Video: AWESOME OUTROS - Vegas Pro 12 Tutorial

Hey guys, it's Warren from Acor Media here on YouTube, and I just wanted to show you how to make some sweet outros in Sony Vegas.
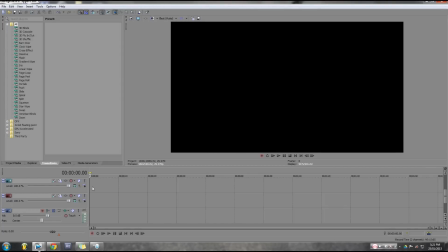0:18 So, I'm just going to open up Vegas here, and I'm going to, right off the bat, just open up a whole bunch of video layers, because that's what you need. So you actually just hit Control-Shift-Q to add yourself a video layer. And as you can see, I've already added a couple more here. But yeah, Control-Shift-Q is the shortcut to add a video layer.
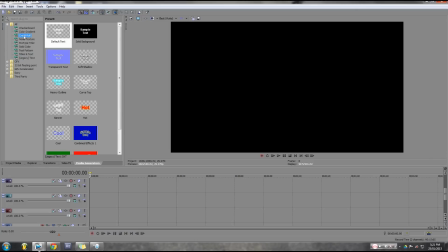0:37 Then I'm going to go to the Media Generators tab, and I'm going to put down my base text.
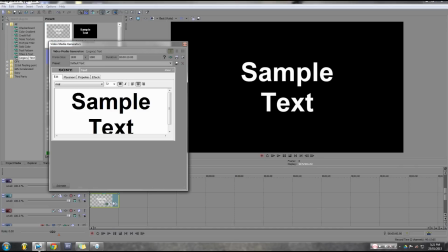0:45 So let's just pretend this is for my Macworld Media channel here, and
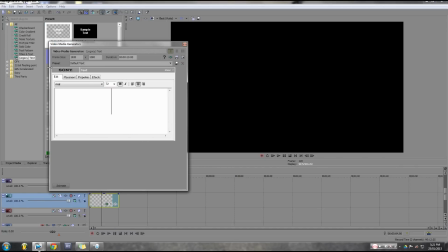0:50 I'm going to make it kind of, when the video comes to a close, I want it to flash on my logo, and then a screen that says, you know, click here to subscribe or something like that. So let's just type out my channel's name here, and that'll be probably in Bebasnu.
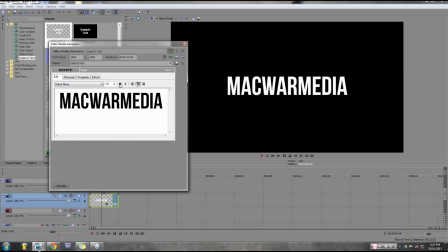1:07 This is a font that I use a lot of, and it's all caps. So I think right about that size looks pretty good, maybe even a little bit smaller.
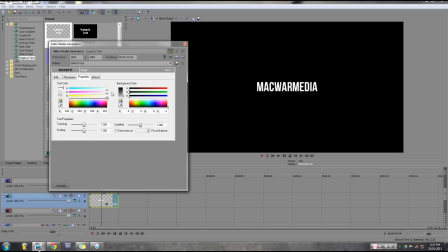1:22 Wow, I am not speaking right today. And then I'm going to give it, I want to have this kind of have this sort of cool blue illuminated TV kind of look. So I'm going to give it this, and then I'm going to feather the crap out of it so it looks like it's really illuminating.
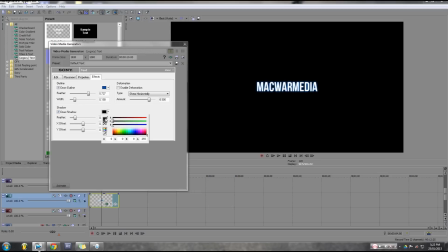1:37 And then I'm going to have a background on it, so I'm just going to give it a shadow, but I might turn down the shadow just a little bit to about half opacity, just to kind of, you know, let it fade a little bit, maybe more like 75. And we'll exit out of there.
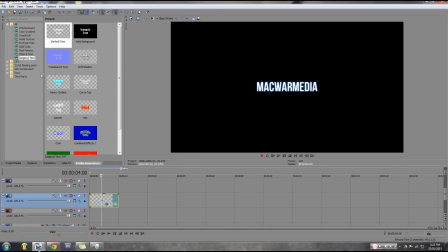1:52 Then I'm going to be dropping in a solid color, and I'm going to make this black for the background.
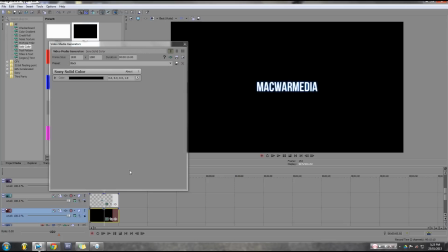2:04 So the background will be black. The reason, though,
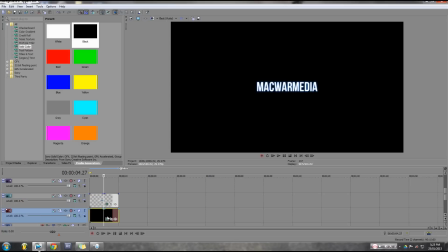2:07 I put a separate background on this than the text layer is because when you actually put a solid black background underneath the text, you can add individual effects to it.
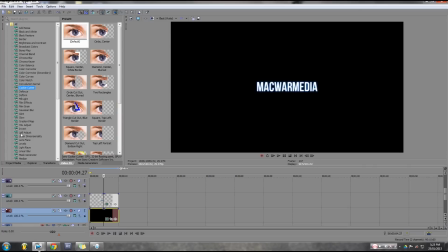2:19 So I'm going to go to my video effects tab, and I'm going to go down into the film effects tab, and I'm going to just go on,
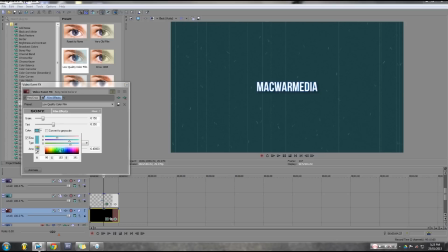2:28 say, low quality color film, and maybe I'll make this tint a little darker blue and turn it down a little bit.
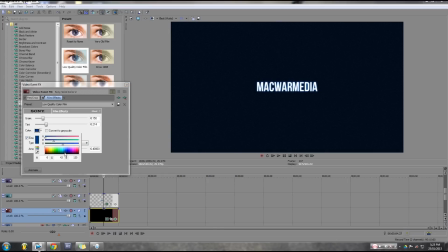2:37 Actually, I think it's a little bit too purple for my liking. I'm gonna just throw a little more into lighter blues. Then I'm gonna just turn up the dust and all that a little bit, and then I'm gonna just turn up the grain ever so slightly,
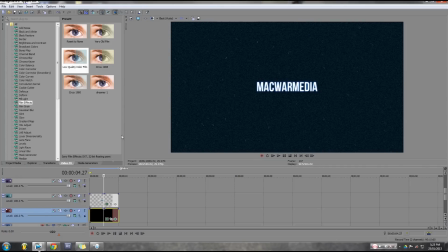2:48 and I'm gonna turn down the tint just a little bit. And so we had this kind of cool look in the background. Now, it's obviously not too fancy yet, but that's sort of our base look. Now I'm going to add a slight zoom in to this text.
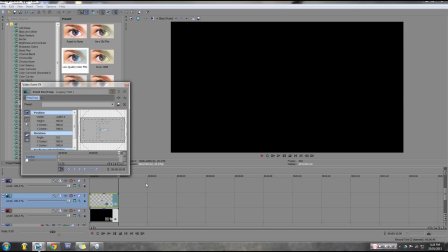3:07 Make sure you do any movement or any effects that you want to see throughout all your text layers now, so that when you copy and paste it, you don't have to go in there and, you know, accurately do it every single time. I think that's about enough of a zoom in.
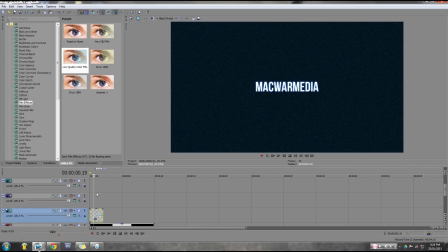3:20 Now I'm going to start duplicating this layer. So here we go, Control-C, Control-V. What I'm gonna do is for the bottom layer below this one, I'm gonna do this kind of cool looking kind of audio glitch looking effect underneath.
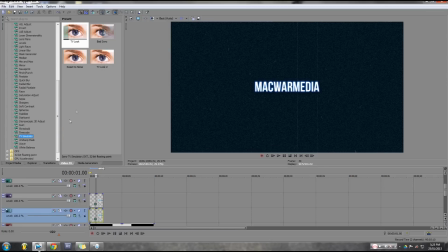3:37 So I'm going to drop on a TV simulator, and I'll just do the default bad sync.
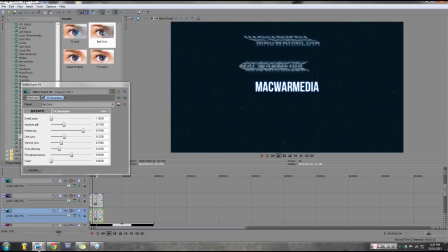3:46 And what this does is it gives it kind of this like scanning look to it. And the reason is because the vertical sync is off. It's not at 100% sunk. So I'm going to sync it completely so that it only twitches left and right. It's not going up and down on the screen.
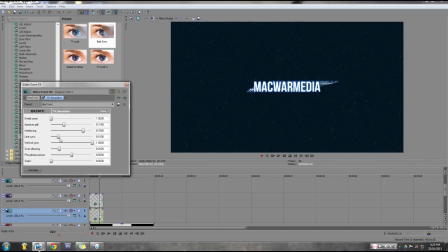4:02 Then I'm going to turn down the line sync a little bit so it flies all over the place a little bit more left to right, just to increase the randomness. I might turn up my aperture grill a little bit, my phosphorescence. Sorry, I've never even said that word out loud.
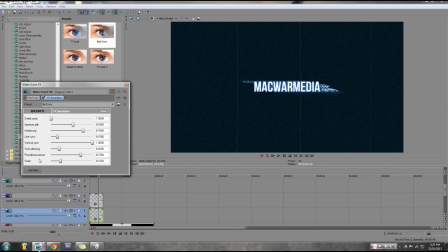4:19 I've always just read it in my head as I'm editing. I'll turn up the static maybe a little bit, and that looks kind of cool just as it is.
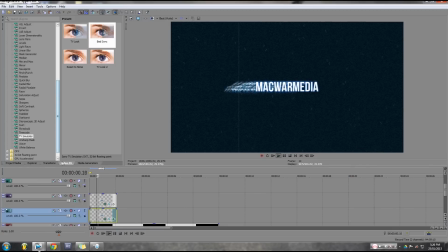4:26 However, I'm going to do something that'll make it look super dope, as the kids would say. I'm going to put on a linear blur, which is right here, and I'm just going to make it horizontal, and I'm going to just turn it up a little bit more so we get that kind of look.
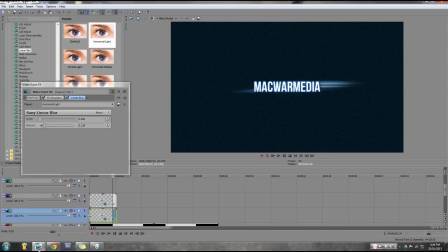4:42 And then you'll see this looks kind of like that, and I think that looks pretty cool.
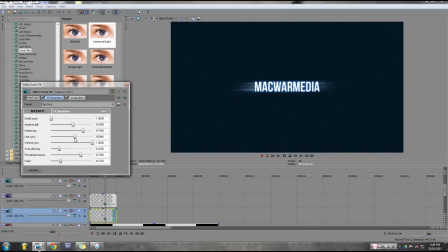4:49 Might just be flopping around a little bit too much, so I'll turn the line sync up just a little bit so it kind of does this.
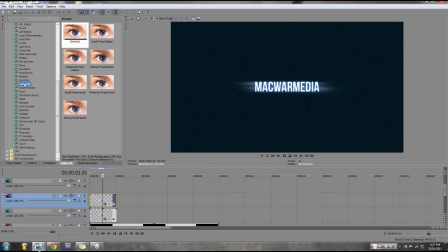4:55 There we go, that looks a little bit better, hey? Then I'm going to go into my favorite effect to put on text, which is a bump map. I'm gonna drop on the spotlight, and I am going to turn down the focus just ever so slightly,
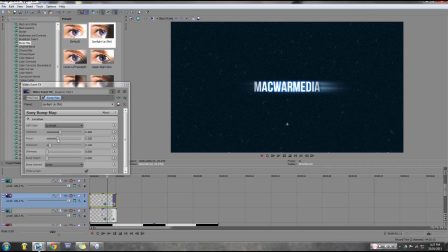5:08 and aim this a bit more at the middle of Macworld Media. Turn the focus just a slight bit more so it gives it this sort of 3D look. And now we have this cool looking thing going on. I think the background's just a little bit too distracting as it is.
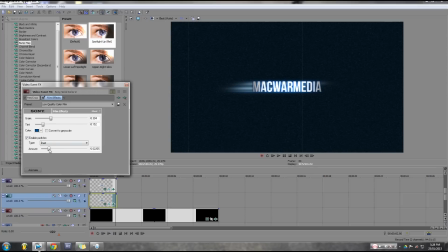5:24 So I'm gonna just turn down the tint a little bit and turn down the dust and definitely turn down the grain a bit. So now it's a little more like that, which is a little bit more doable. Blue isn't quite popping the way I wanted it to.
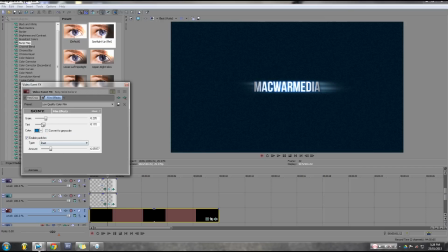5:40 And as you can see, it's a lot of trial and error, and I'm not going to get this right off the bat all the time. So it looks kind of cool just like that. And I mean, you could settle with just that, but I am going to do something to make it look a little cooler.
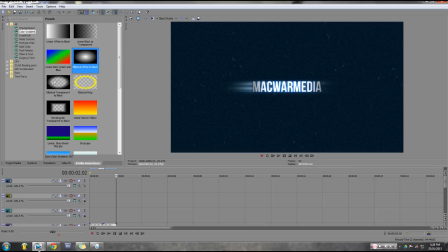5:59 I'm going to go to my media generators, and I'm going to go to a color gradient, and I'm going to drop on this elliptical transparent to black.
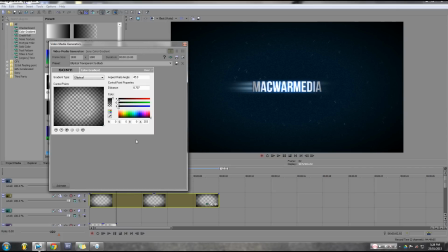6:06 And you can see that gives it a vignette if I pull out the sides like that a little bit and make it a little bit less intense.
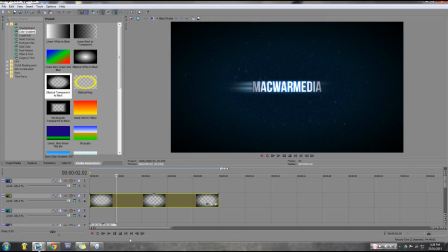6:12 And that looks pretty cool, just like that. And I've already made another project of this.
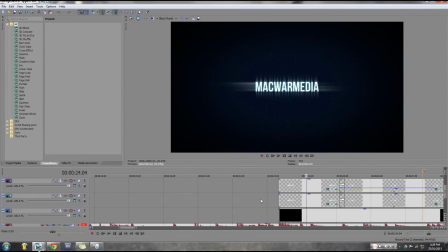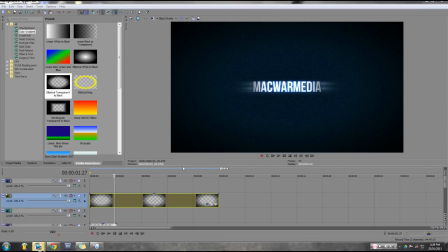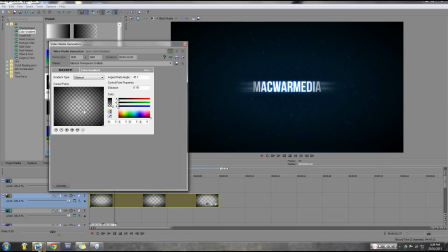6:45 Now I'm going to drag the center in just right to the center, pretty much, and I might even drag out these corners just a little bit.
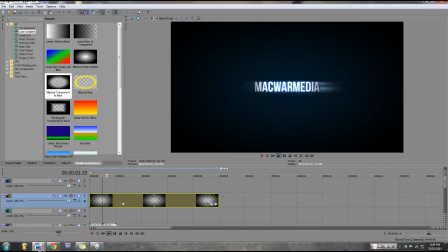6:57 And now we have what looks to be this kind of cool Super 8 film anamorphic sun glare kind of look, like you might see in like Super 8 movie. I don't know. Now, that looks kind of cool like that.
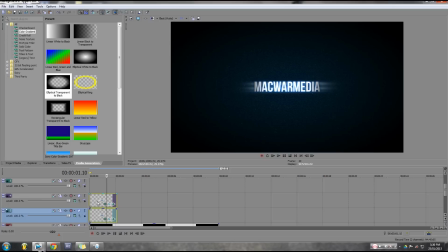7:16 And what I'm going to do is I'm going to just copy both these text layers. And I'm going to just make a slight fade between them and this next one,
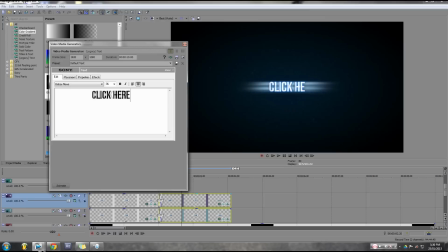7:27 which I'm going to write click here to subscribe. And I'm going to play around with this look. So first thing I'm going to do is I kind of like it looking like that with the right and not being totally centered, just setting it off to the right.
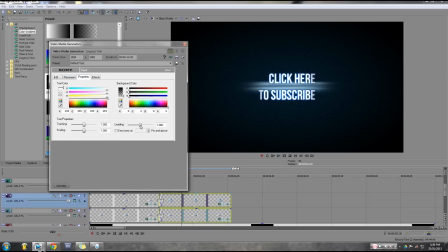7:43 And then I'm going to go over to properties and I'm going to turn down the leading just so they're a little closer together. And then I'm going to take click here, the whole thing actually, and I'm going to size that down.
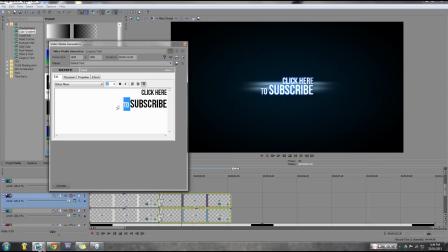7:57 And I'm going to size down two as well. And that looks pretty sick.
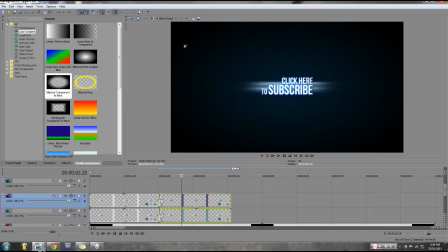8:05 So I'm going to just copy that, Control C, go to my bottom layer.
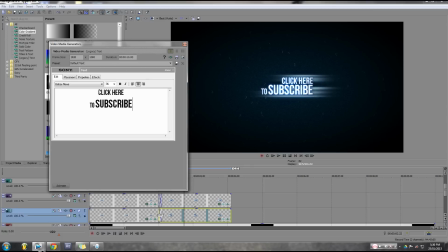8:10 Get rid of Macworld Media and replace that with click here to subscribe. And on this one, I'm just going to have to redo the leading. I don't know why it doesn't copy that effect over. Might just be the version that I'm using. And there you go.
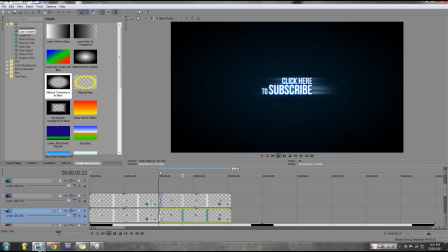8:25 See this cool looking thing going on right now. However, this fade is boring.